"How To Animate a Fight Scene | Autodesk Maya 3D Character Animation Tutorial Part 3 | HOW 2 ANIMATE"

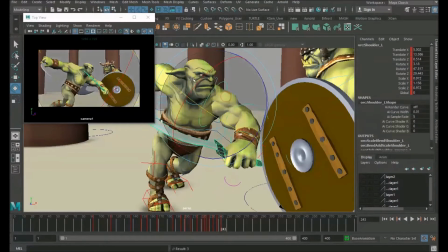(4:12)
So, stupid move on this guy's part because he's about to get a shield to the face.
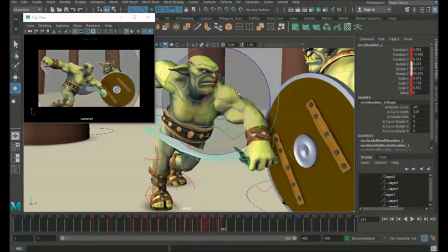(4:18)
But, you know, you try and sneak attack someone and mess it up, you're going to pay the price, unfortunately.
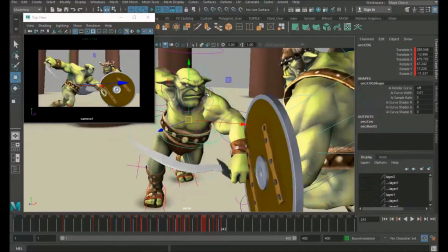(4:27)
So, I
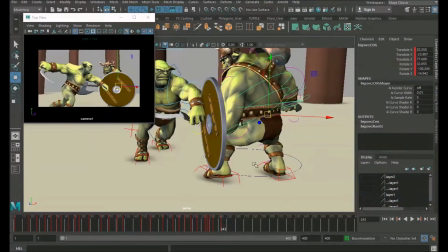(4:31)
really need to get this guy back a bit more to allow for space. So, I'm just going to quickly set a key on everything here.
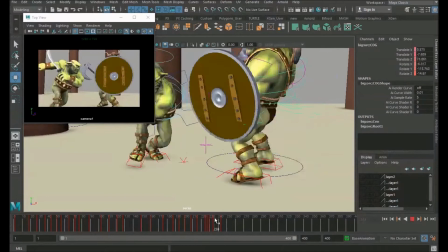(4:40)
And, okay, so I need to get this guy back.
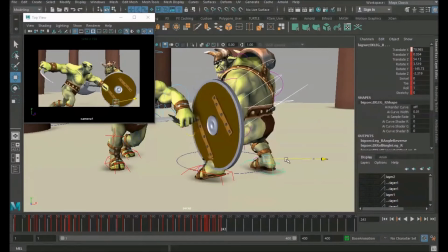(4:46)
So, I'm just going to grab these two IKs here, bring them back.
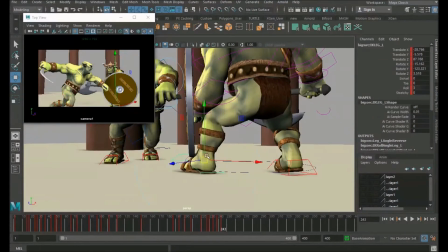(4:51)
This foot is now going through the shield. Just going to move that back for now. It's off camera actually, so not too worried about that.
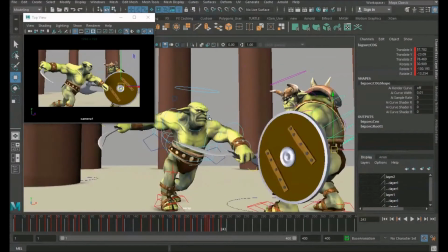(4:59)
Yeah, this is all a bit tight at the moment. Okay, let's see if we've got enough room here. So
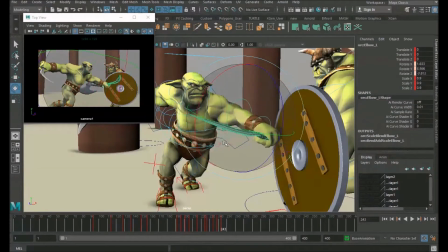(5:05)
Let's get this. Yep, that's better.
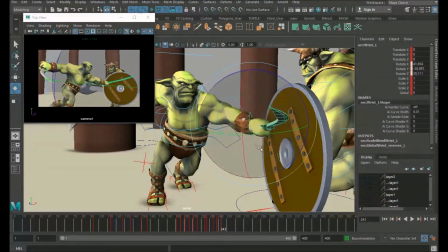(5:10)
So it's going to hit there.
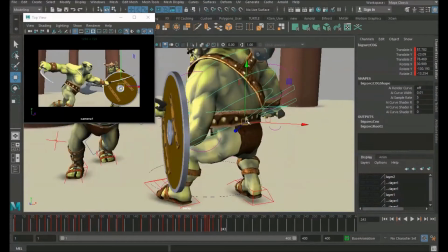(5:15)
Okay, so I want this guy to raise his shield up a bit at this point.
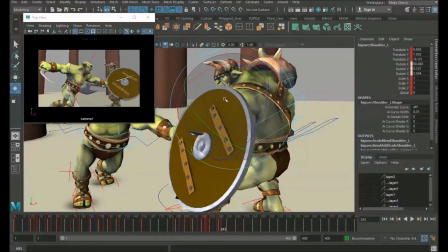(5:23)
You can see that attack, it's an easy block.
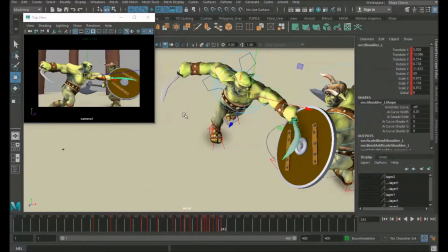(5:27)
Okay, I want this arm to swing through and basically keep going.
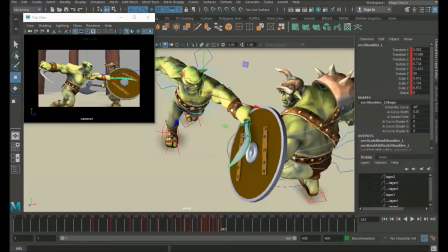(5:34)
Okay, if possible. It might have to ricochet off, I'm not sure.
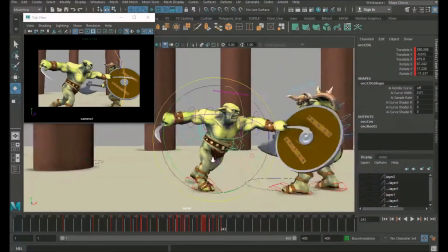(5:39)
Depends on the space, but either way, the plan is to do a shield barge.
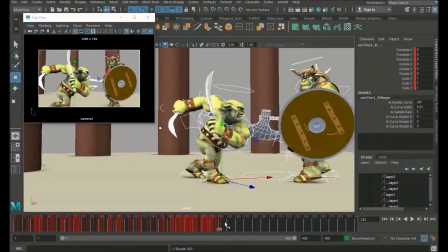(5:45)
It's not too bad. It looks a bit weak at the moment because not getting enough of the body involved.
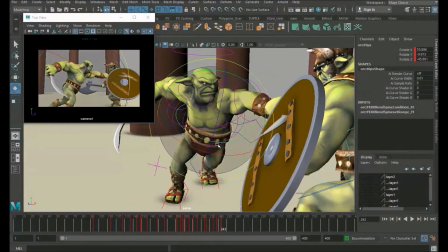(5:52)
So I need to actually turn control up.
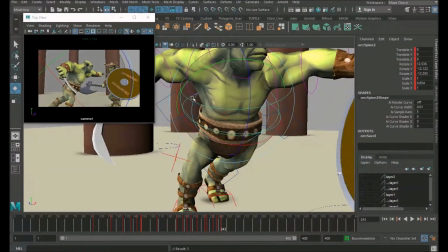(5:58)
This one. Turn the body into this a bit more.
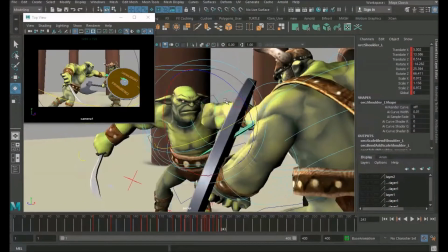(6:04)
Okay, so something like that.
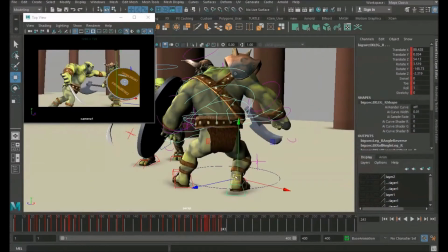(6:10)
Okay, and I'm just going to again shift this guy back. Even more.
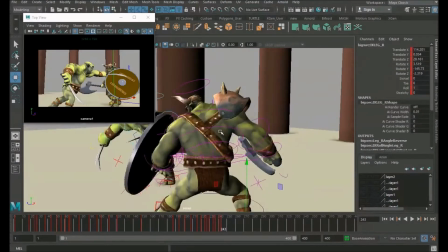(6:16)
There we go. Okay, it's starting to look okay. So it's gonna be a pretty weak attack, this one.
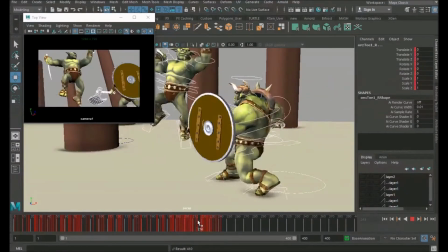(6:25)
It's not gonna have the force of this one, you see. It's this one here is like crack, you know, it already sort of comes down hard.
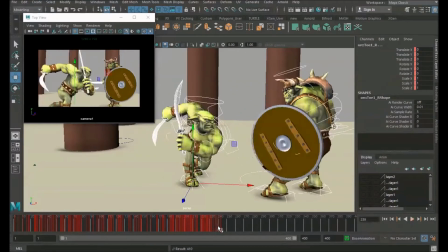(6:33)
And you know, the shield just kind of absorbs all that. This one's gonna be like ching, it's gonna just straight off.
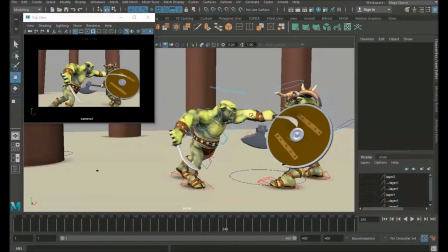(6:41)
Not do any damage to anything, you know, it's just a wild, desperate attack.
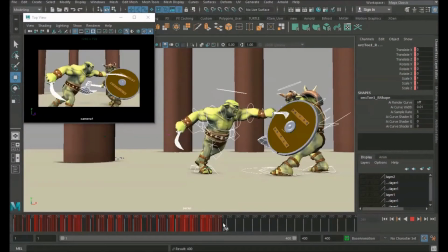(6:46)
Okay, that needs another in between at some point, but as a key pose, yep, do for now.
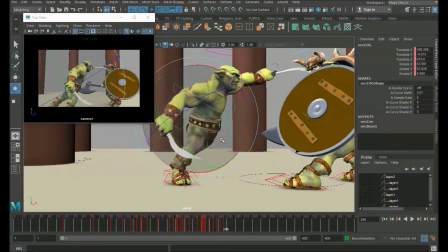(6:51)
Okay, so let's get this guy all the way around. Okay, get this foot up.
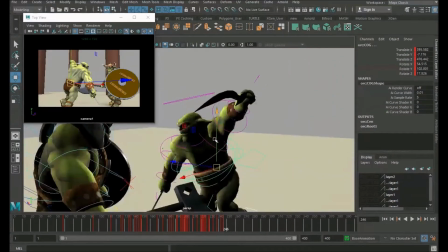(6:57)
I'm gonna get him kind of off balance. You know, he's really messed this up at this point. Okay, so I'm gonna do a slight shield react.
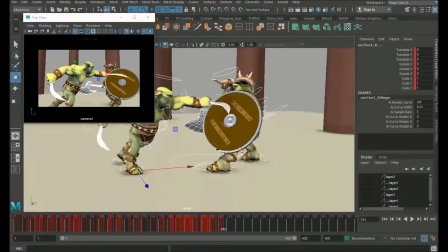(7:06)
Nowhere near as hard as the first one. So let's do that now. So let's do a little reaction to that.
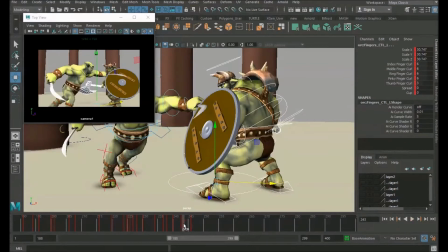(7:14)
Okay, so at this point, I'm just going to move this back one, and then,
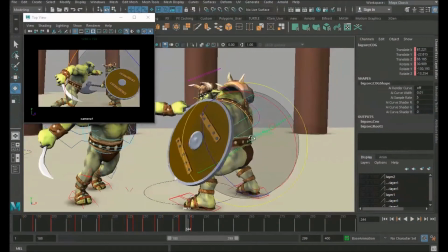(7:24)
okay, so at this point, just want a slight
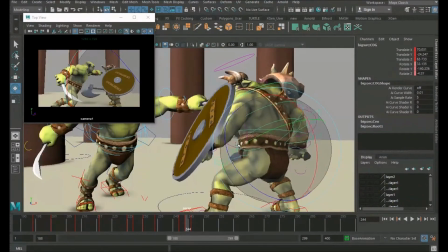(7:29)
absorption of that, so I'm just going to bring him back,
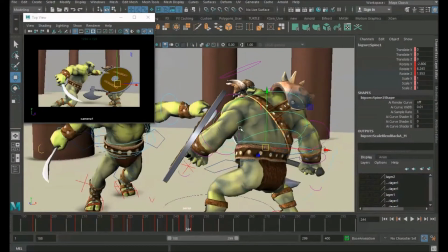(7:34)
and, okay, and then just grab the shield,
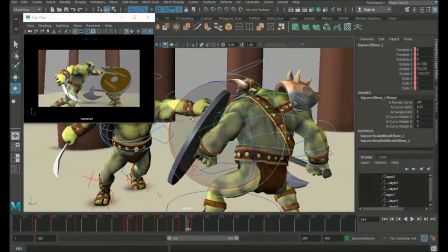(7:39)
just translate back, and just add a different kind of change of shape.
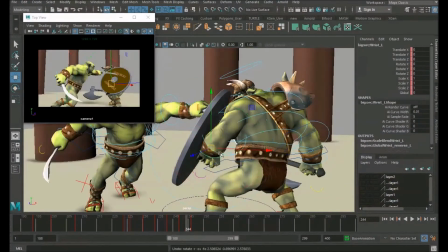(7:44)
Just to give the indication that it has just grazed the shield. Just need to bring it over.
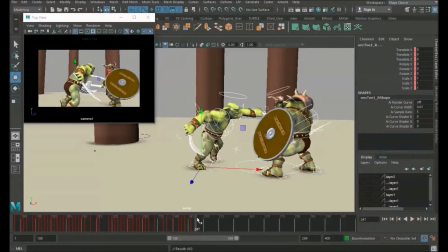(7:49)
Let's see if that's enough to sell that. Ching. Okay, see, we're in quite a good position here.
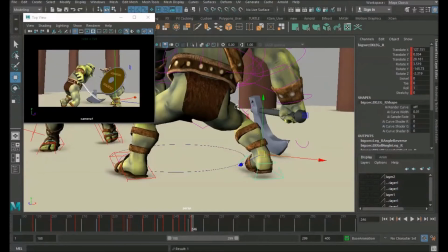(7:56)
Let's get on this back foot. And you can already see this is getting to be a strong pose.
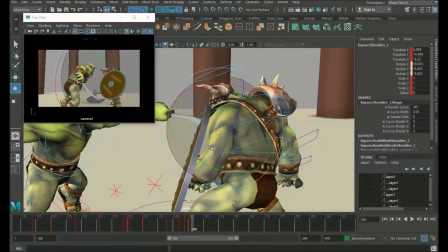(8:06)
Which is going to be used for this shield barge that's coming up. So let's bring that around.
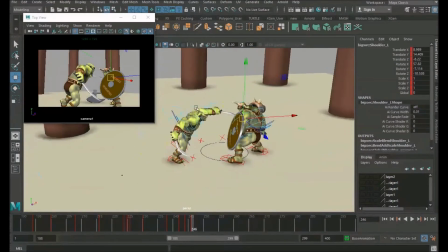(8:13)
Okay.